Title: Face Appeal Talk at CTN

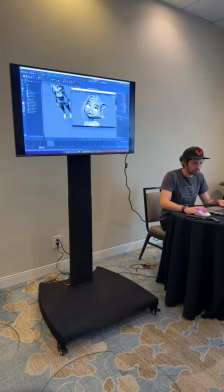(41:20)
That's now when I'm like actually trying to get to a pose that would look nice enough. Turn this on. You have the whiskers, and then hair. Ah, and we can go to the wrinkles as well. Now I think it's the time to get to the wrinkles.
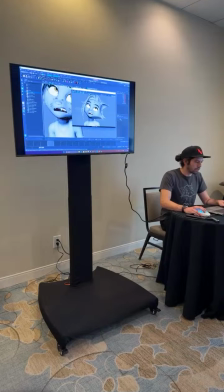(41:40)
You see like how it's incremental as well. We just keep going, and like we don't do everything at once. We get like the pose, and then we get the flow of like how the muscle is working, and then we start pushing like the appeal here and there.
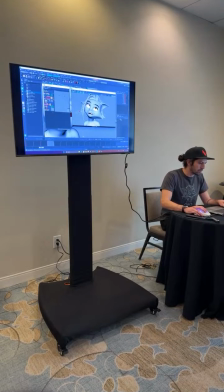(41:57)
These wrinkles I do like using the picture, I guess, because I'm gonna choose what I need to use here, and what those wrinkles means on this character, it's one muscle is actually being like creating wrinkles on the face, so it's just mimicking this kind of wrinkles that we saw on a reference.
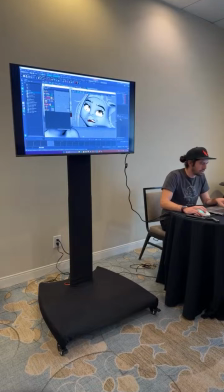(42:15)
So for example, I will not need this, I don't need anything on the left side, because the left side is more relaxed. I don't need this one, so I'm just choosing the ones that I don't need. Here, here, here, here, and I'm just gonna scale them down to 0.
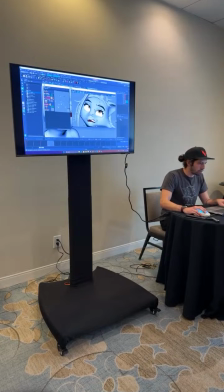(42:35)
So they go away, and I will probably not need the nose wrinkles. This is a fine line, like how you decide what do you do.
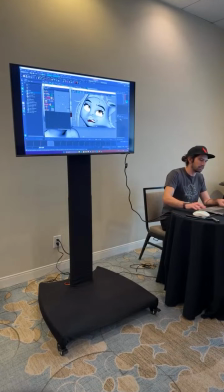(42:50)
Usually, whenever you work on a production that has something like this, the supervisor will make a guide for you. If you're the one creating this guide, you're gonna go over like reference and set rules after doing like several tests.
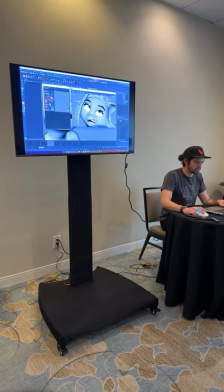(43:06)
Oh no. And it's just an embodiment. Oh. Imagine. Save your phone. Oh, I usually don't save. I did another demo like this, and then it ended.
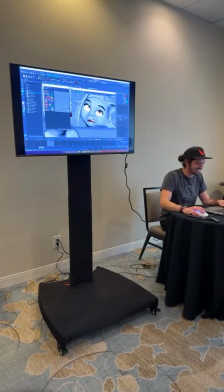(43:20)
I was just like, okay, cool. Close and don't save. Maybe we can get one like this way to show this wrinkle here, and we don't need those two.
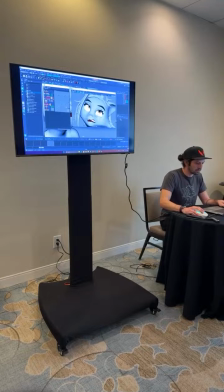(43:39)
Can I ask a question? Yeah, of course. What's your philosophy in adding like wrinkles to like eyes and mouth? Is it like add tension or? Yes, it's the muscle, like just to try to push more of like what's happening on the anatomy underneath.
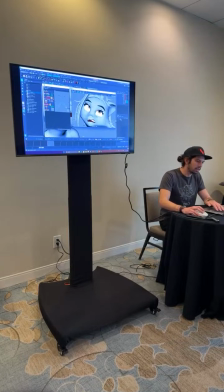(43:56)
So it's basically, I added this one here because this near is pulling up, so it's pulling the eye up. So that means that this muscle is very tense. So I add the wrinkle here just to show like, hey, there's a wrinkle here. And here I don't add anything. And this one I'll probably remove as well.
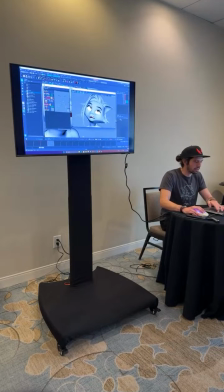(44:16)
So just like this wrinkle here, and you see like was a lot of things, and now it's just one little line in there. The teeth, I personally don't like showing the gum, so I kind of shape the teeth with my expression. This is also very stylized for this character, stylized.
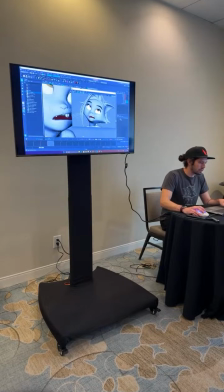(44:39)
Okay, a little bit. I do like rotating the eye as well to make it flow with my pose. So you see like before, and I want you guys to like try to see this, how this line is going this way and this line is going this way.
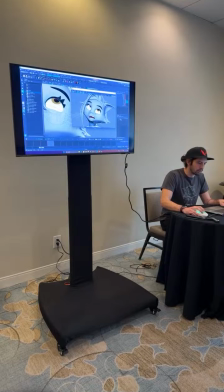(44:58)
It's kind of created like a V, and I want the line of action to just be going that way. And now I'm gonna put, and I'm very picky about my face expressions. I really like, I think face is like one of the things I like animating the most,
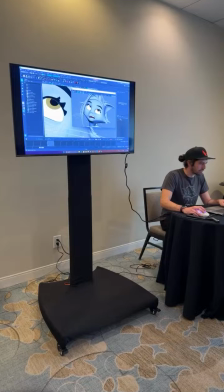(45:17)
which is very interesting because now I'm working with games that they don't really do much on the face, on League of Legends.
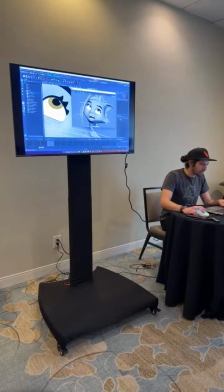(45:28)
But I'm very picky even about like getting the eyelashes. I want them to flow better this way, so I'm always caring about every little detail. And this corner here, and here I can probably get to a point here where like, okay, this,
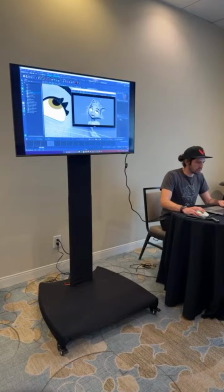(45:48)
I could go with this to check with the other. Now I can exaggerate a little more. When we have the pose well constructed, we can start exaggerating a little. Maybe more relaxed on the eyebrows.
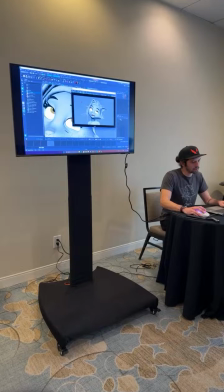(46:09)
A little bit of rotation here. Cool. Now if we go back a few frames, we're gonna see the progression of this pose. So we started like this, and I'll turn off the wrinkles because they'll be just visual noise for us to see.
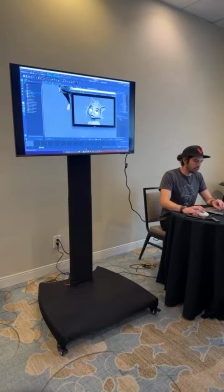(46:28)
So yeah, we started like this, which has like a good direction, and then we start experimenting with the ear and the mouth and the eyes, and then we start tweaking more of the eye shape, and then we actually push more of the line of action and really try to get the pose
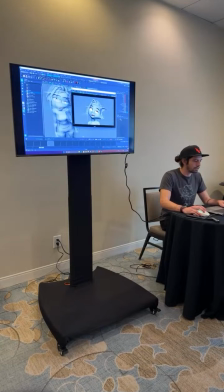(46:46)
to like a more polished stage. And then we can keep pushing. I would probably add, I usually do like 5-6 frames out of this, because maybe here I'm gonna push even more like rotation,
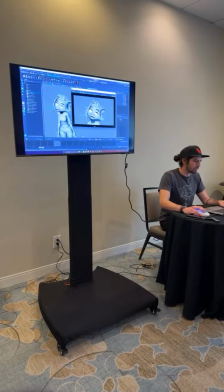(47:02)
like really trying to, and then I go like, sometimes I go way too far. I was like, okay, yeah, that's too much. That's when I know the previous frame was better, and I just go back to the previous frame. Like for example, this like, kind of looks a little broken.
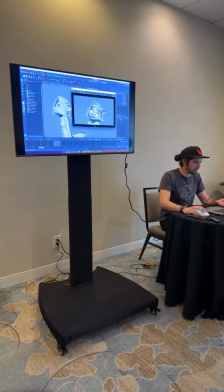(47:20)
So I just like, yeah, I prefer the previous frame, but I do like how much we're going in here. And yeah, so that is, I think that's a good stuff for this.
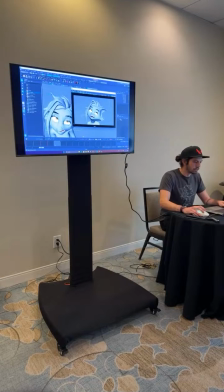(47:35)
But before the hair, I just talked about the hair. I also like thinking about the visual of the pose itself. So I think it'll be more interesting if she has the hair messy. This is like more like an acting choice. The hair would actually probably,
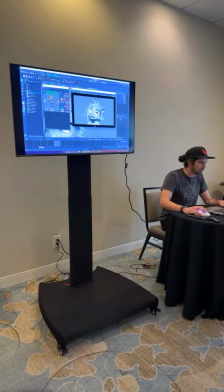(47:52)
even with the picture, the hair is hard to animate on this character because there's a lot of probably getting this shape here. And I always try to create those lines in the composition that makes it flow.
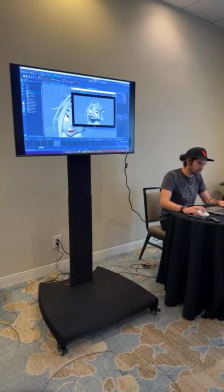(48:11)
For example, I'm just paying attention on this tip here, how it's gonna flow with this tip, instead of just leaving it like this, for example, where it's going down and this going down. So I'm actually pushing this in a little bit,
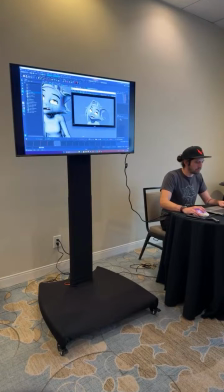(48:30)
and maybe we can get this part here a little bit down, and that's it. That is an eye roll expression, and that's like the process going from how we started. And you see, like, I didn't go back to my reference to really copy that.
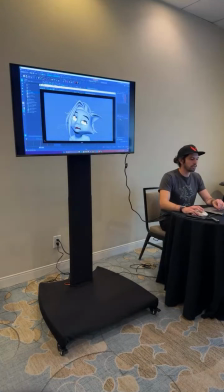(48:49)
I'm actually just trying to just understand what's happening and pushing for my character and what's happening with my character.
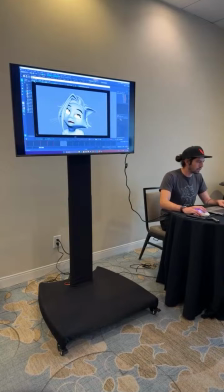(48:58)
Cool? All clear? Nice. Now we're gonna get the camera to the other guy. And first, let's get camera angle and curiosity. Anyone wants to change?
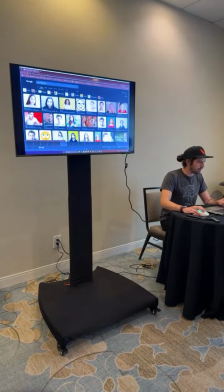(49:16)
Anyone wants to say any other expression you think would be more fun? Curiosity is good.
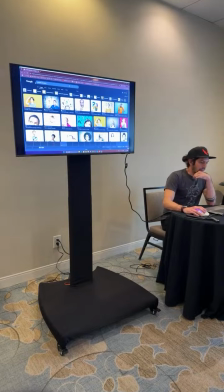(49:24)
Shock. Shock. Let's see some references. If we find something that we react, curiosity can lead into shock.